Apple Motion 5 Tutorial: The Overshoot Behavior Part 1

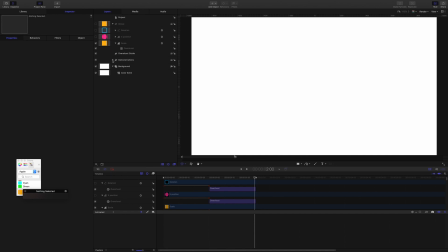[12:47]
So thinking about that to give you some ideas about what you can do let's have a look at these things here. So we've got this clock here and what's happening with the clock is that we are using
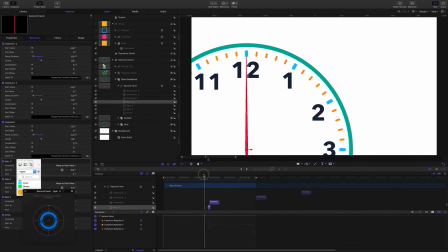[13:03]
the spin behavior to make the second hand move from point to point and
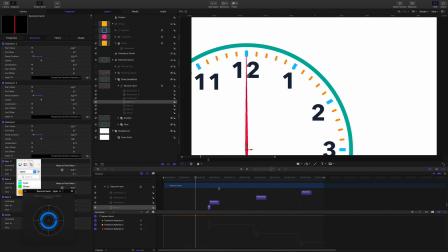[13:18]
there is an overshoot behavior taking over after the spin behavior to give us that slight wiggle of the second hand in
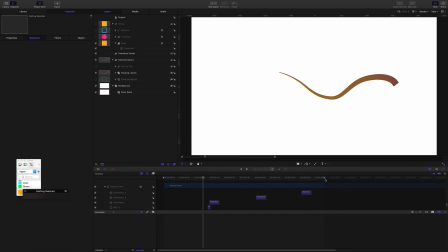[13:32]
this popping leaves animation the overshoot behavior is applied just to the Y scale so the
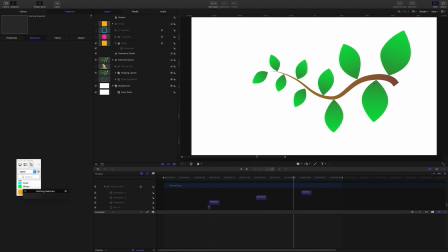[13:47]
leaves are animating from the anchor point which is set down here let's grab a leaf to see so you see the anchor point is set to the bottom and the
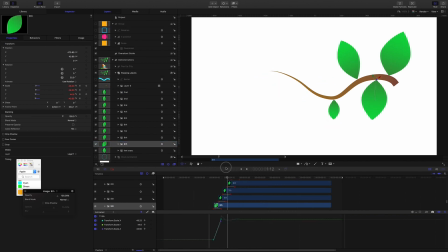[14:03]
overshoot is applied only to the Y scale so it's giving us that nice effect and
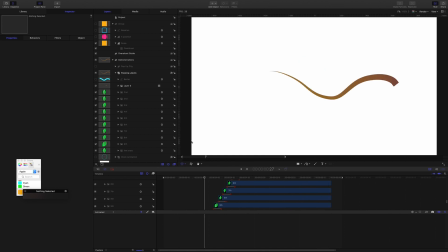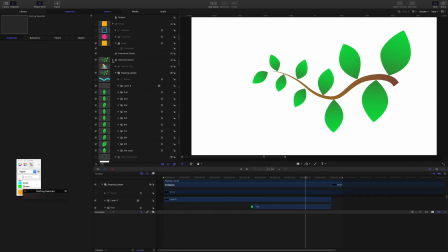[14:23]
here in the pop-up city animation
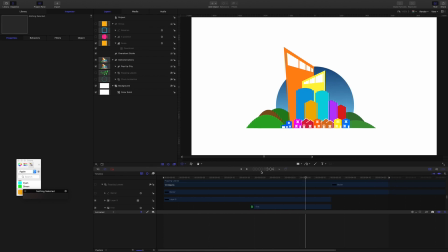[14:32]
this kind of diorama animation. We've got lots of different elements, and they all combine keyframing with the overshoot behaviour. And by combining keyframing with the overshoot behaviour, each element can have its own kind of personality within the animation.
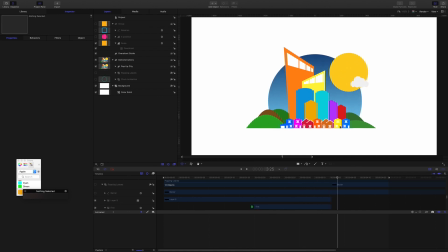[14:51]
For example, the smaller objects and the hills are keyframed with their x and y scale, but these tall objects are just keyframed and with the Y scale so they shoot straight up compared
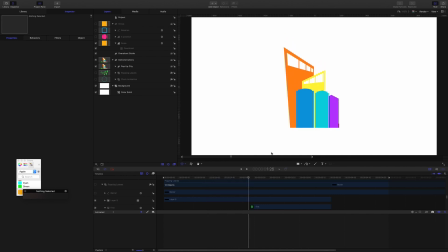[15:07]
with the others and the overshoot behavior is applied just to the Y scale with the other ones get the X
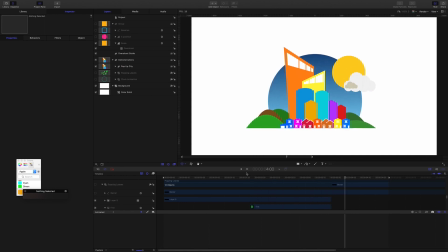[15:14]
and Y and everything runs up with its own timing because we've used keyframing rather than the overshoot behavior itself right
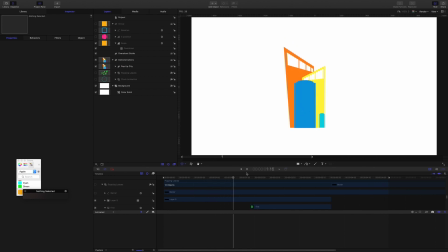[15:27]
so that's it I hope this was useful for you again as I said it's just a basic guide to how to use the overshoot behavior as usual with motion something that's so simple like the overshoot behavior there's really so many options and so many possibilities when you dig
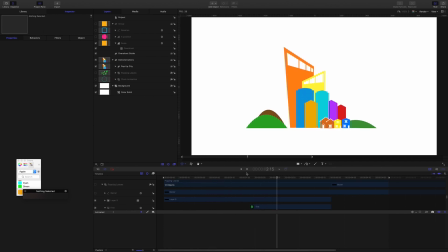[15:43]
into it all right well i hope that gives you some ideas for your future projects and thanks for watching.